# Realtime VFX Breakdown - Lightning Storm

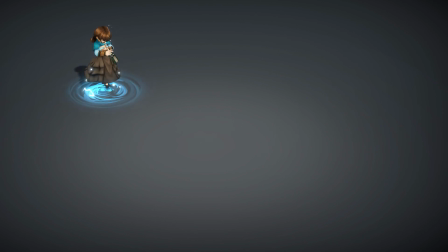[0:00]
Hi, this is a quick breakdown of a visual effect from an indie JRPG I'm working on.
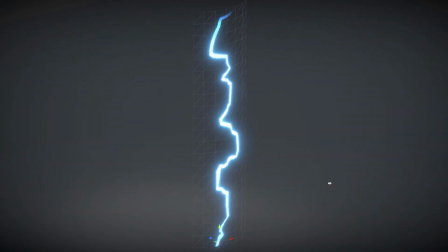[0:04]
I started with this mesh, which is slightly curved and has a decent amount of subdivision.
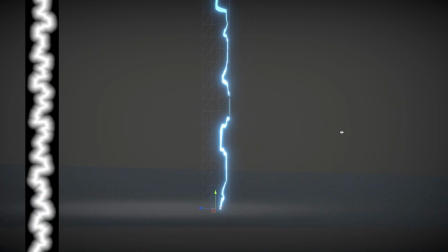[0:09]
This is so we could distort the verts in a little bit, but for now all we're doing is just taking the texture on the left as a mask and applying a very bright HDR blue.
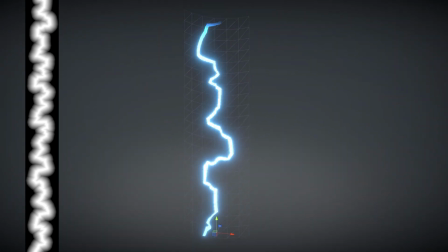[0:18]
Post-processing is providing the bloom that you're seeing beyond the edges of the mask.
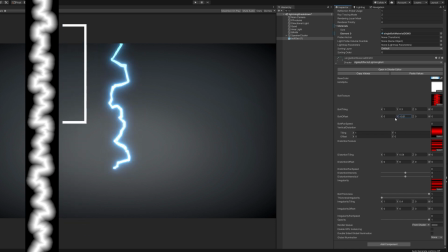[0:22]
By sampling only a small part of this very long mask, we can get different base shapes to work with.
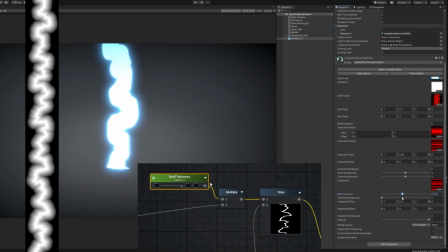[0:27]
Also, you've probably noticed the mask doesn't have a crisp edge. It was generated this way so that it could be run through a step node to animate the overall thickness of the bolt.
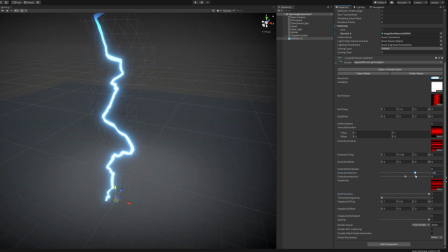[0:36]
I think the key to any good effect is to have lots of knobs to turn, so I added various other properties to give me as much to work with as possible while keyframing.
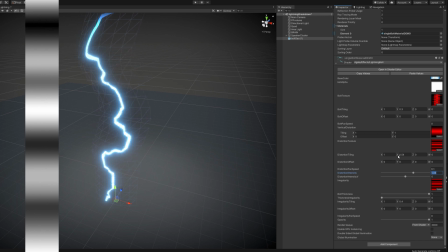[0:44]
Using the gradient shown, I added horizontal distortion to the verts, exposing properties for animating the intensity, scale, and the panning speed of this distortion.
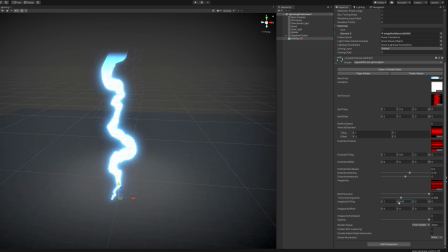[0:54]
Using the same gradient, I added irregular thickness along the bolt, which once again can be panned, animated, and scaled to produce interesting variations along the length.
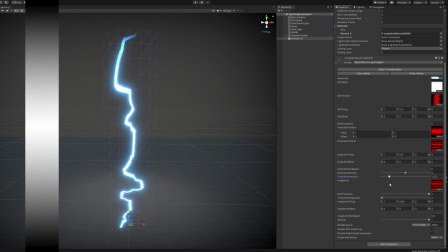[1:03]
Lastly, there's a vertical bias control, which uses this other gradient here to push the verts up or down.
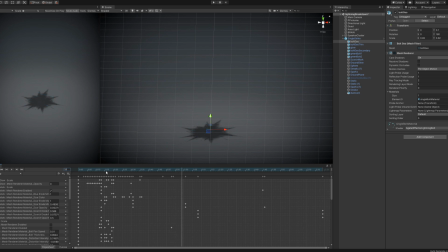[1:11]
Satisfied that I had enough controls, it was time to start keyframing. I used several duplicates of the base mesh you've seen so far, animating their material properties to produce the end result.
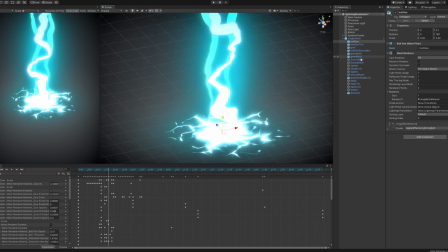[1:19]
I added some additional geometry here for a plume of smoke, a scorch mark, and a bright dome that's briefly visible on impact.
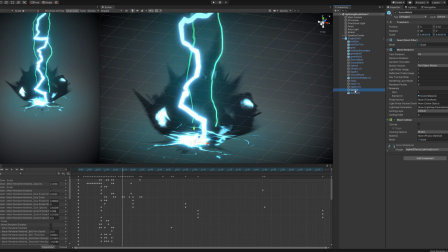[1:26]
The turquoise glow surrounding the effect is just some textures applied to planes. Since this effect will always be seen from the same angle, and on level ground I can cheat quite a bit here.
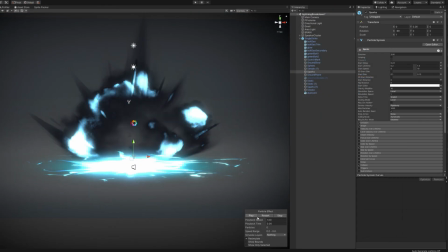[1:38]
Last but not least, to sweeten things up a little bit I added a couple of particle systems for sparks, static, and a little bit of residual smoke.
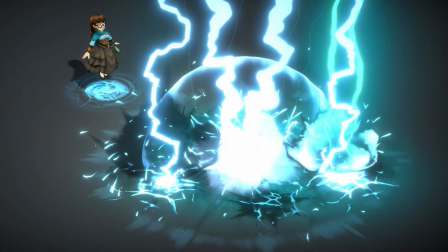[1:52]
For the final composition, I duplicated this initial effect several times, and punctuated the storm with a dome of light and a shockwave during the final strike.
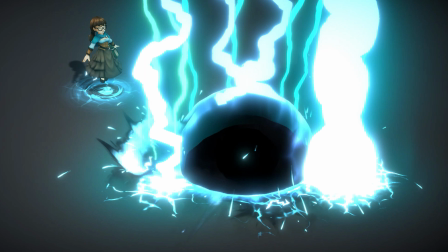[2:00]
Just before you see this, there's an inverted version shown for a couple frames, just to make the blast more jarring and violent.
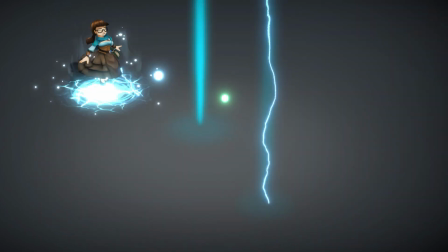[2:08]
And that about covers it. If you're already a master at visual effects and shaders, I'm sure this is all quite unremarkable.
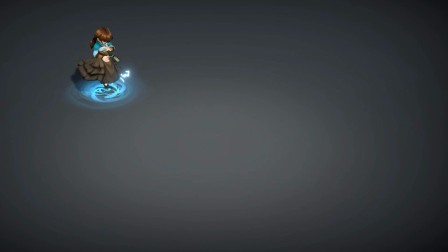[2:14]
Just masks, panning UVs, and offsetting bursts. But if this is new to you, as it was to me not long ago, I hope you enjoyed and maybe picked up a new trick or two.